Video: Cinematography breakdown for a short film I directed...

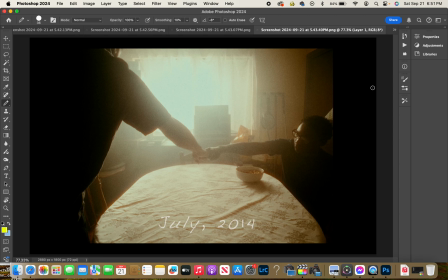And we flash back 10 years to July 2014, and early morning, he's eating some breakfast.
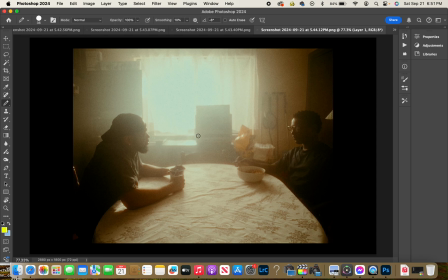His dad gets up. They're listening to the radio, right? We got the early morning sun pushing level through these shears, softening it up,
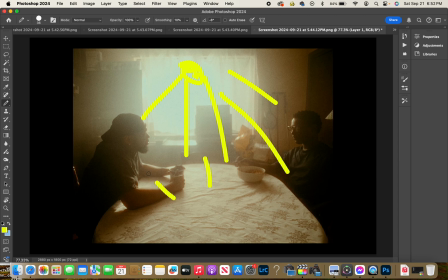giving us a nice soft glowy morning look. Light bouncing off the table, fill them in and everything, right? No, not exactly.
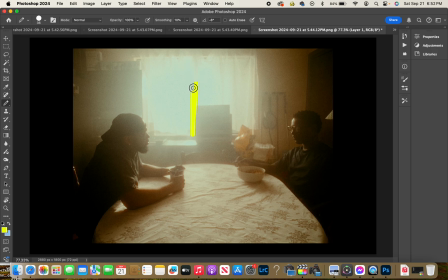So, outside the window here, I've got a light stand, 400 watt bicolor LED, pushing 3200 Kelvin, nice warm light through that, all of it that I can.
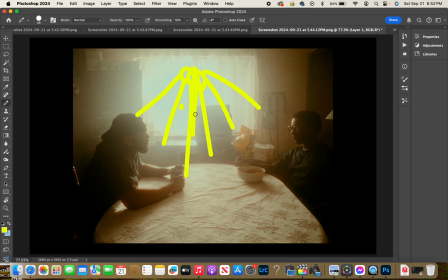So that we've got early morning sun as long as we need it. We shot this in the middle of the night. It's called night for day. So there's also a procedure called day for night. I've done that as well, but the shears
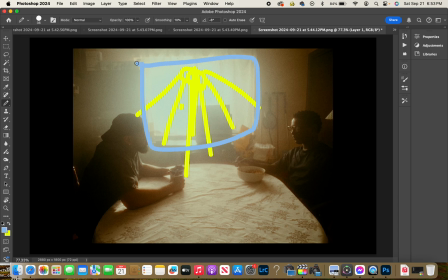soften up our light, give us some diffusion so it's not too hard. The light's gonna soften up some more when it bounces off the tablecloth. So we'll get a little bit of wrap and fill from that, but I did not add any on this wide shot.
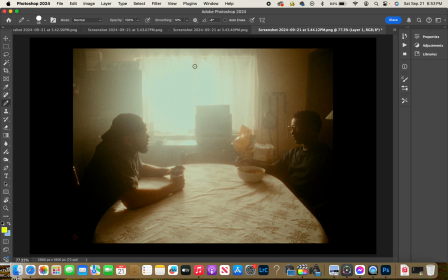It is this shot, all the light is coming from this window here, and what's bounced off of the tablecloth. Now, that's still our key light.
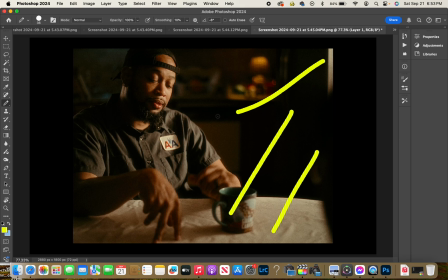It's still pushing in. When I came in for the closer shots, a lot of people, most of the time, will bring in bigger light sources closer to the talent, closer to the frame, because you can now. I could have had a big light source right here if I wanted.
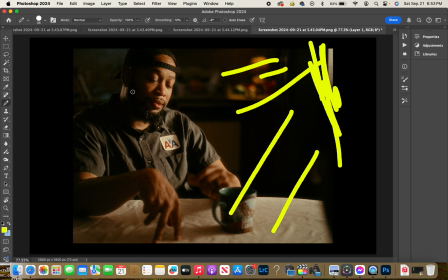That would be nice and soft, use it to like wrap around him, but I didn't. I wanted it to match the tone, which was heavy, and so I wanted hard light, so I kept the light just how it was coming in through there, and we've got a nice hard light,
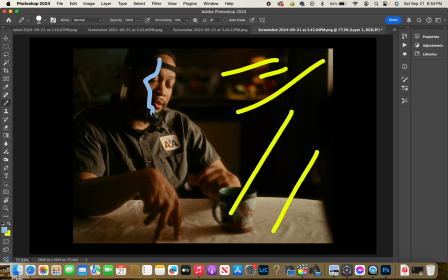defined shadows, punchy, with some crisp shadows over here. It's not too crunchy, not too dark or whatever, but
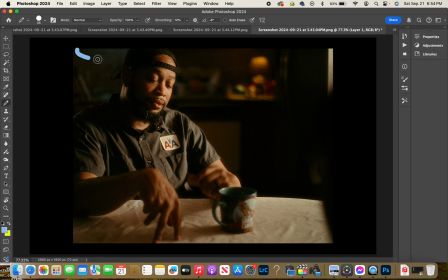what we've also got going on here is a nice cool tube light above the sink, pushing a little bit of level down there in the background, so that wall and the sink, the dishes kind of have a little bit of a cool look behind him,
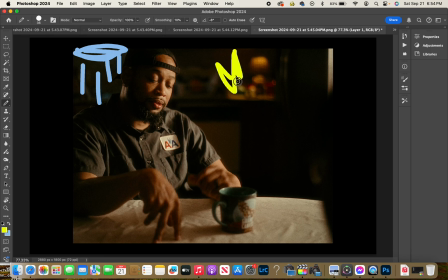and a lamp over here just doing the opposite on the counter, putting a warm spot behind him here, so we've just got a little color contrast.
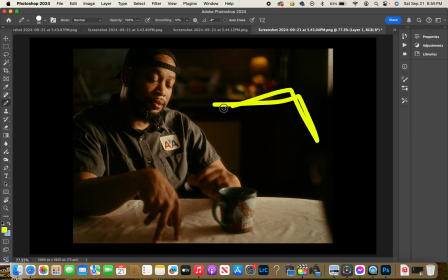We are kind of shooting into the corner of the room, the L I call it, so that we get some depth. It's a two-dimensional image, but you're trying to create the look of a 3D image. So anyway,
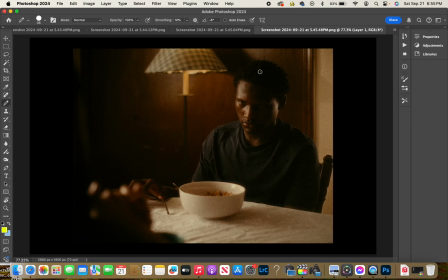same basic setup for the kid, except he doesn't have anything really going on behind him, so I set up this lamp here. We don't have the kitchen. We are still shooting into the corner, right, trying to get as much depth as we can there.
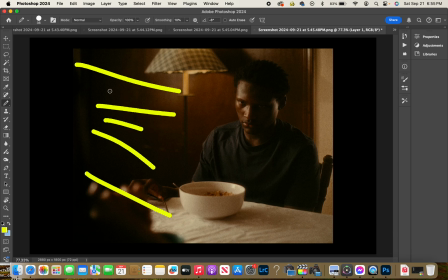We've got the fairly hard sunlight, quote unquote, coming in through the window, giving us our key light.